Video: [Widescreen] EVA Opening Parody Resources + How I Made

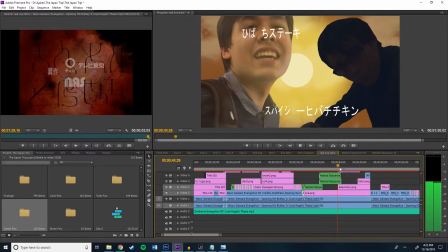(37:05)
That's why they look so funny, especially Tyler's hair here is like moving so much. Then I have, this is a image of Colin laying down.
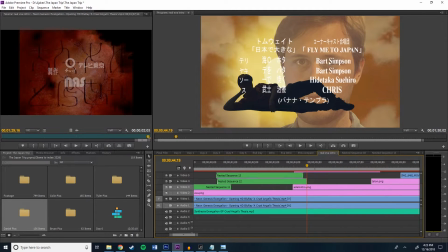(37:12)
That's me in the background. I have Fly Me to Japan. I forget why I called it Bart Simpson.
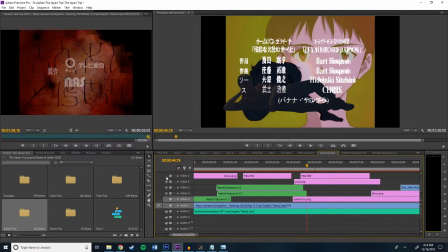(37:17)
Why did I think it's just because it said Bart Howard, yeah. So I didn't change it to Bart Simpson. This is some Japanese name, so I just changed that to Sweary's name, I believe. And then this is, what does it say? Is it Chris? What did I write here? I have to remember what I wrote.
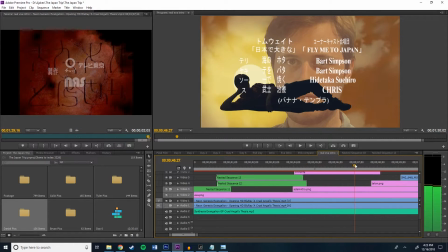(37:33)
I don't know why I wrote Chris, but it says Chris right there. That's supposed to say Fly Me to the Moon, but I changed the Fly to Japan.
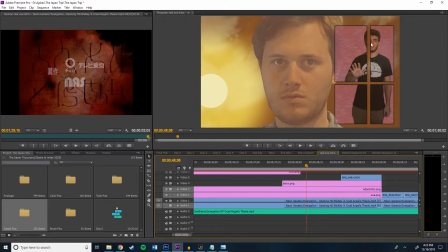(37:39)
That is Talon. He did not come with us, so I was able to get a shot of him putting his hand up, just like Ray in this original image. She's just putting her hand up there. He's looking sad. That's where he is. I kind of made this little like fake window here, and then also that is his eye.
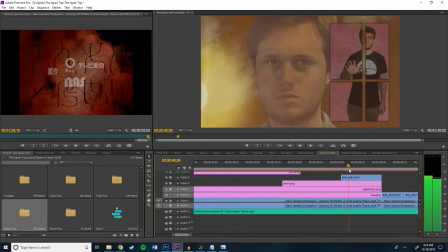(37:53)
That is Talon's eye. That's blinking right there. Talon was featured. Don't worry, buddy.
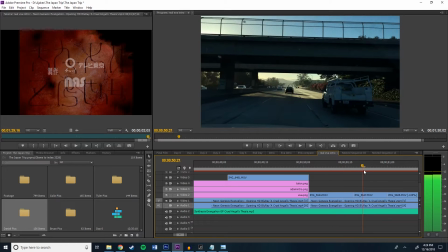(37:58)
We'll go to Japan someday. Then we have these quick shots. Me putting my shoe in, us driving over, and then little like shots of Japan.
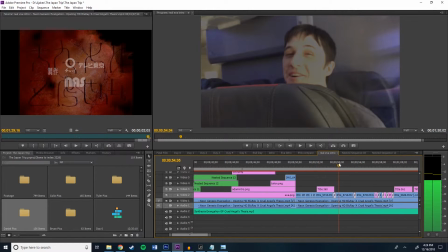(38:07)
Of the airplane. And then we have also these slow shots on the inside showing everyone, just kind of getting everyone, who is this?
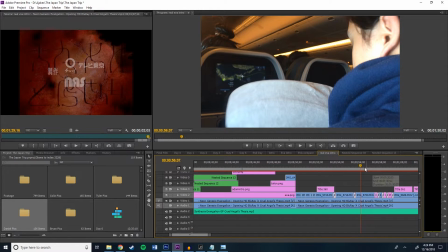(38:15)
Who is this fun guy? I do not know. These are all shots of us in the airplane, kind of getting everyone ready.
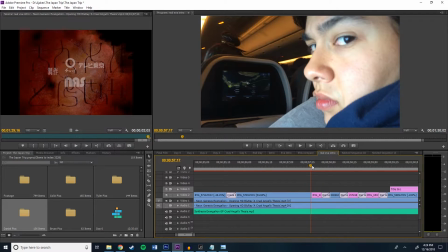(38:22)
And then this is a shot of Mark actually wearing the attire of Shinji's dad.
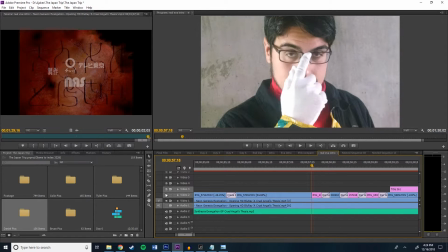(38:28)
I'm very lucky that he did that, so I can put that in there and match it when Shinji's dad is right there. So it's like, boom, boom. What's his name? Gendo? Gendi? Gombo? I don't know. Then we go. So these are all the people that we're showing right here are all the people who could not make it. They died. No, they couldn't come with us to Japan.
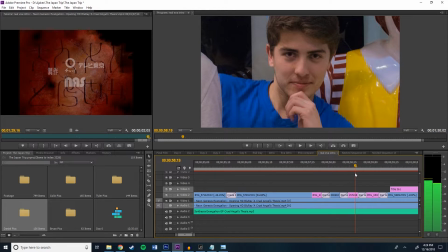(38:45)
So it's Mark, and then Talon, and then Mark's brother, and then Ryan, my brother.
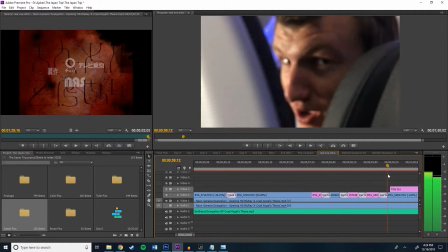(38:53)
Got a lot of brothers here. So there's those four coming in. Then we have more Colin hanging out there.
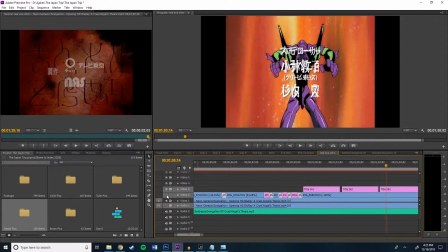(38:59)
Then we have this like weird amalgamation of lights. Like I said earlier in the video, it's kind of like copies the wings of this angel spreading out.
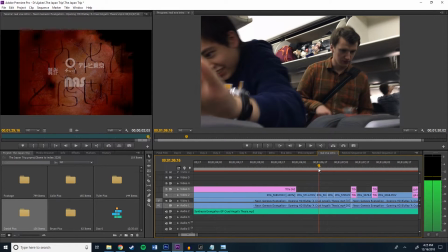(39:08)
Then we have everything going fast here. This is where things are going fast. I think that's Tyler's mouth. That's Brian's hand coming down, Colin's eyes, and then my hand in the bathroom.
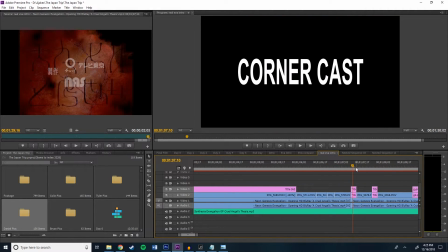(39:17)
Cornercast, name of our group. Me stepping.
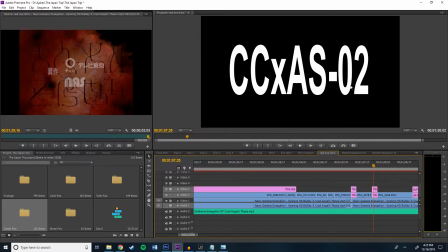(39:22)
CCXAS02. I call it that because this is the second video I made of all of us going out. The first one's actually on my personal channel, and it's about us going camping, so this is supposed to reference that.
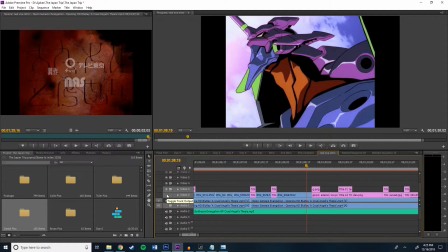(39:32)
Colin dancing. Just gotta have it. The man can dance. Gudetama, gotta love him.
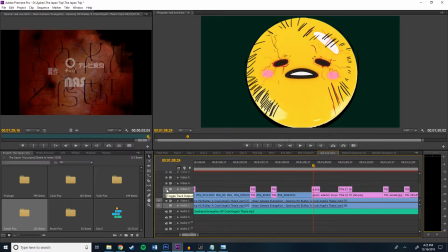(39:39)
If you ever been in Japan, or even here, you probably found a bunch of Gudetama merchandise.
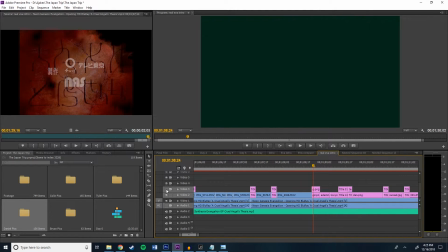(39:44)
That was like the angel. I just redid it in Photoshop, so it looked like him.
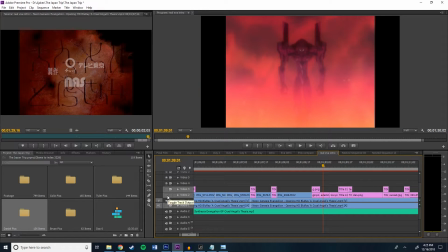(39:47)
There's me looking evil in the background of where the Eva was supposed to be.
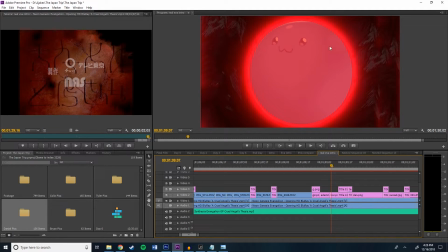(39:53)
Then we have Core. As you can see, Core is one of our online friends. He was able to do a cameo in the video, so we had to keep him here.
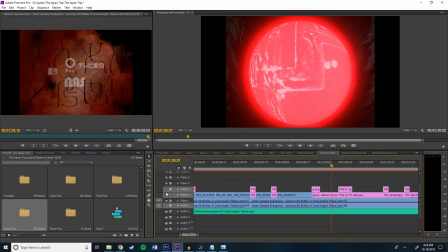(40:02)
I do not know. Is this one of the stones or something in the show? The Power Stones. I don't know.
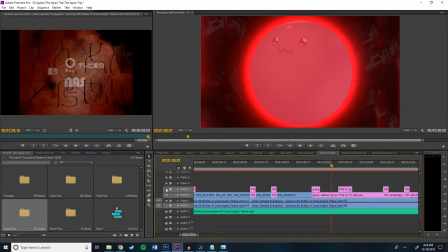(40:06)
But I was like, this is a perfect place to put his avatar, because his avatar is a little orb, I think from Slime Rancher or something.
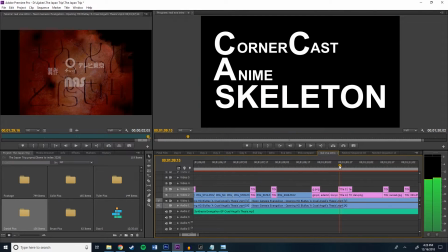(40:12)
Little slimy boy. So we put that in there. Then we have more. It doesn't say, yeah, Absolute Terror Field.
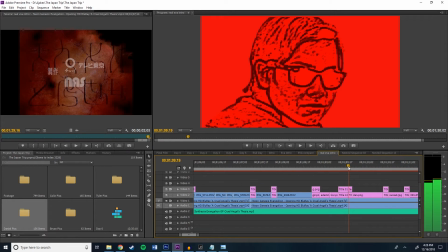(40:18)
Just corner cast anime skeleton. So it kind of matches up. Then we have, this is a shot of when we were in high school. Brian had a alternate persona called Brian with an M at the end. Thought I had to put him in to match the evil character here.
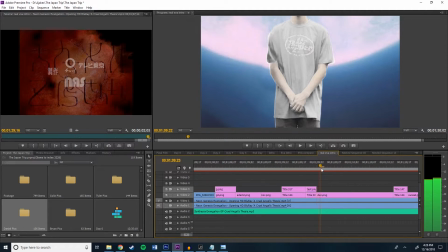(40:34)
Evil? Who knows? You decide. So we have Brian right there. Then we have Daniel showing up again.
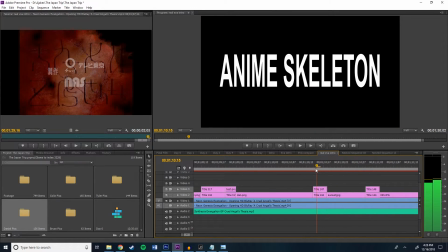(40:41)
Nothing special about that. Just kidding, Daniel. I love you. And then anime skeleton here.
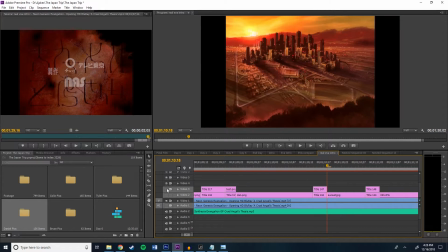(40:45)
And then this is actually this image, because you have to match the sunset of this city.
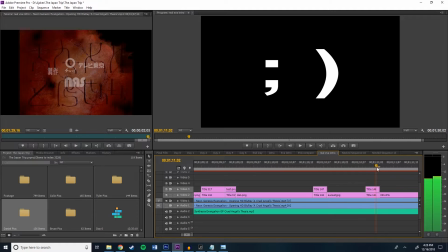(40:50)
That's actually LA. We were all where we all started from. And then we have this is the shot of Tokyo where we ended up. So we have those two moments right there. This is a thing that this little winky face is what we'd post in chat a lot to annoy people.
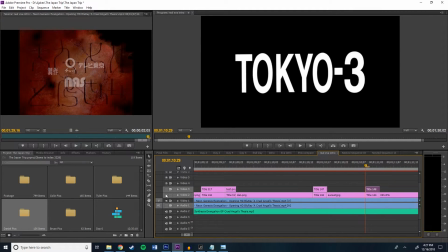(41:06)
So we had to absolutely feature it, Tokyo 3, no, winky face.
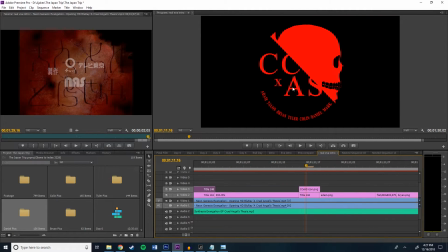(41:11)
And then this was really hard to make.
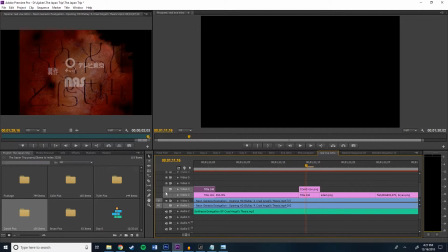(41:15)
Basically, I made it in Photoshop. It's supposed to emulate the Nerve logo. So it's corner cast X anime skeleton. So basically we have like this kind of pin coming down here, and then I have half the skull. I just all cut this out, and then I made like the teeth all black, and then I made the eye
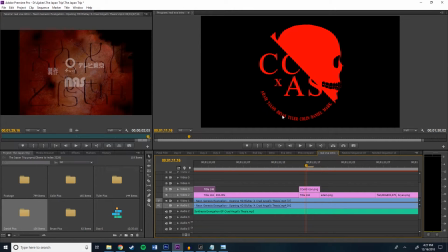(41:30)
black. And then you can see the names of everyone in the group: Adam, Talon, Brian, Tyler, Colin, Daniel, Mark, boom, with the period right there. Fun fact, the group, or not the group, Colin made coffee mugs with this on it and passed it out to everyone for Christmas, and it was really cool.
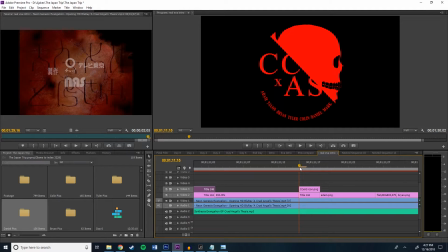(41:50)
So now we all have emblems of Cornercast and Anime Skeleton, and no one else is allowed ever.
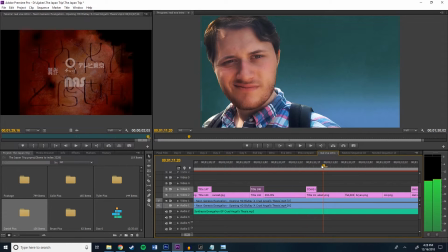(41:55)
So stop asking. I'm just kidding. No one's asking. Then we have shots of me.
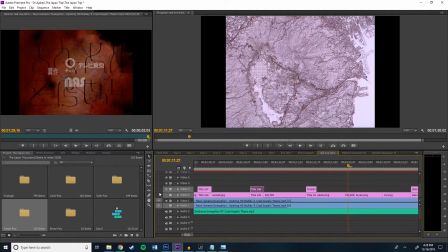(42:01)
I think that's also a shot of Tokyo for the map here. And then we have Brian, Colin, Daniel.
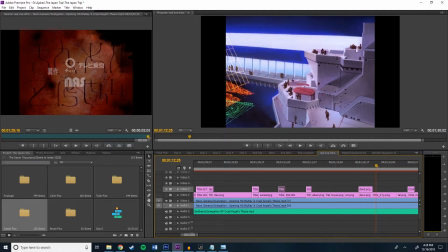(42:10)
Like I said in the video or previously, thing that kind of looks similar.
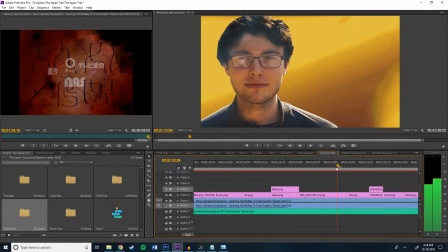(42:15)
That was like on the waterfront of Odaiba, I believe. Then there's Tyler, Talon.
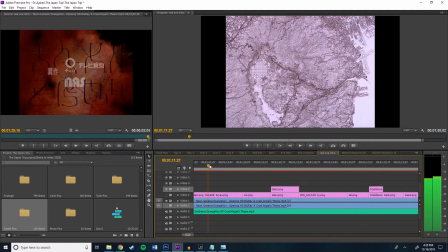(42:20)
As you can see, also these are like matching the positioning of the characters, so you can see they're in the right places.
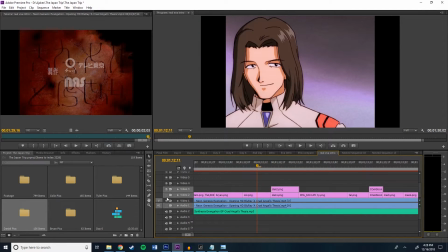(42:26)
So it's like boom, and then he's kind of like on the right or left there, boom, like that.
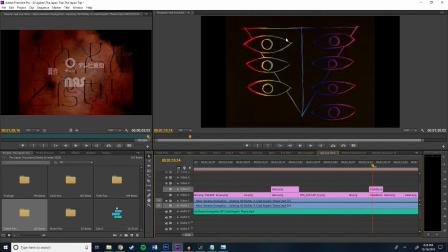(42:31)
Then we have this other icon. I forget what this was in the show, but it's like this kind of like upside down triangle with all the eyes in it. So I was like, okay, I'll try to replicate that in my own way. So then I have like kind of this triangle like this. Then I have 3 on one side, 4 on the other. The 4 going down is corner cast, so it's Adam, Talon,
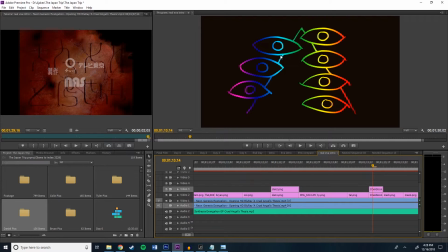(42:50)
Brian, Tyler, and then on the other side is supposed to be anime skeletons, like the 3 other members. So it's Colin, Daniel, and Mark. So they're like not all in one line because they're crazy, but we're all straight and narrow.
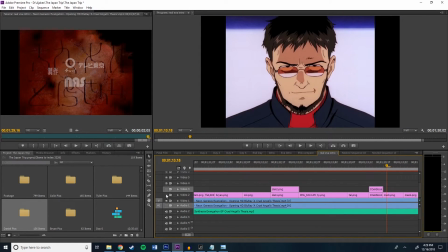(43:01)
Who knows? But that's what that part is. And then luckily, there's a lot of parts with Shinji's dad looking around, and I was so happy I got just photos of Mark doing that.
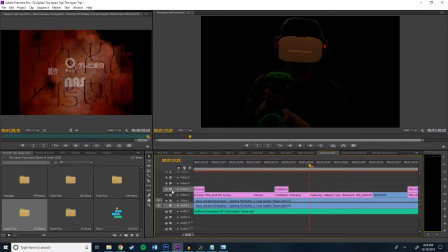(43:10)
Lucky me. Then this part was kind of annoying to do.
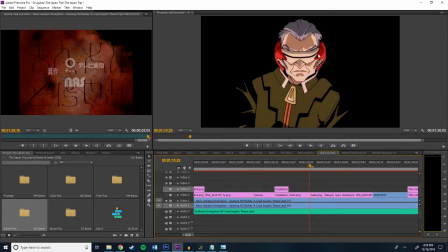(43:14)
I had this guy looking weird, kind of in the darkness with this little eye thing.
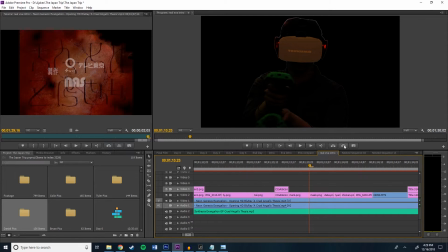(43:20)
So I was like, okay, how the hell am I going to do that? Luckily, I had this image I had this video, basically, if you watch the Japan trip, of Colin with the VR mask on. So I just kind of changed it so it would look like the original there.
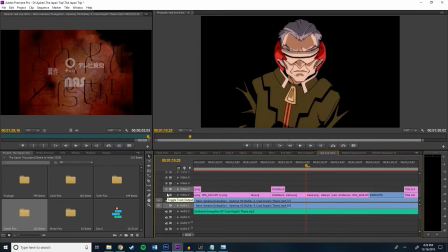(43:33)
And then I colored everything, and then I put in like the dark creases on his shirt so it looked kind of dark.
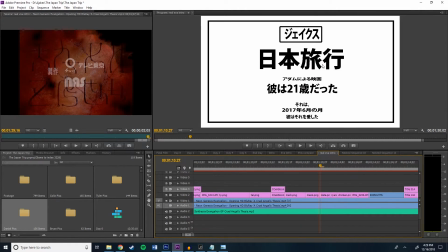(43:39)
And that's how I did that part. This was like a timestamp because this is supposed to follow this. I don't know if you translate it. I threw this in like Google Translate to translate everything, but it said like, we're going to go on a vacation, I'm very happy, or something.
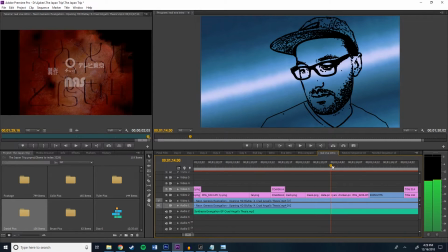(43:51)
This is when we're going from, or something. This is like, it's dating it. But that probably is not all right because Google Translate's not very good. This is a stern looking man. There's my brother. The very same.
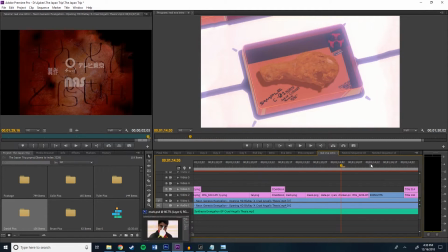(44:03)
This, oh my God, this image. Jesus Christ. This thing took me a very long time to do. This is a piece of chicken because the chicken in Japan is so good. I really like the chicken there.
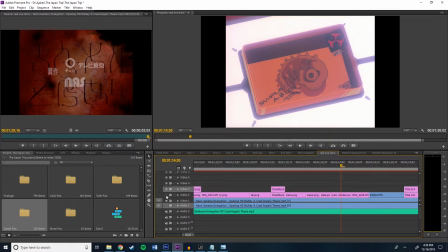(44:13)
So I just kind of I replaced this And then I put the little chicken in there, and it says sample CO1 Adam's chicken.
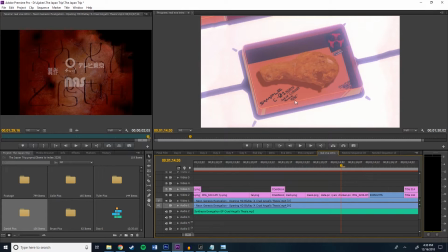(44:21)
Don't eat mine. What does it say? This one, it's mine. That's what it says. And then I had like a shadow. I can show you how I did that all in Photoshop.
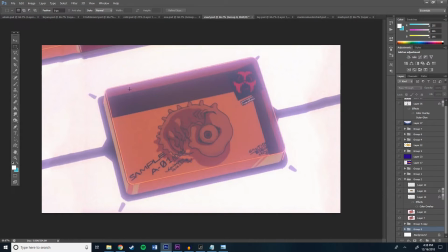(44:32)
I could probably show you right now. This did take. So I basically made this widescreen. So I stretched everything out, and then I made a version without anything in it by just kind of like using content aware to remove things. And then I changed like the names, so sample CO1 Adam's chicken.
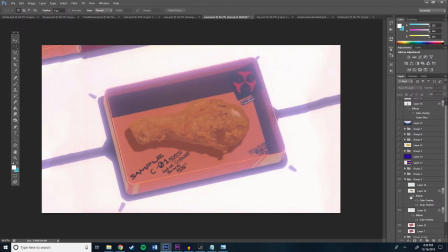(44:48)
And then after that, I got this really high def image of like a chicken wing, and then basically it looked like that. And then I just put like a color overlay over it, so it looked like it was underneath this, like it was in a package. And then I put a drop shadow onto it, and then that was that.
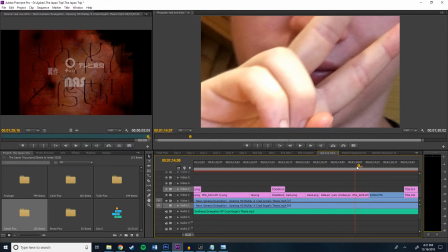(45:06)
Close up of Colin's lips. There you go. This is me turning my head.
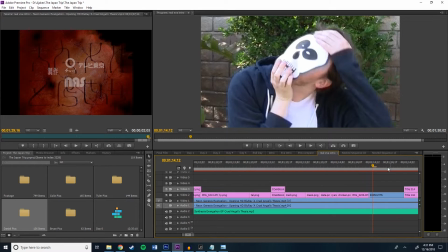(45:12)
In an old video that we did about crossover, I'm dressed up as Sans. It's scary.
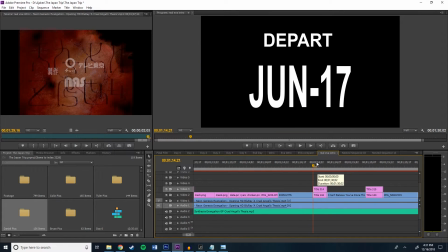(45:17)
I'm turning my head there, and then we have like the part dates. We left on June 17th, and then we came back on June 24th.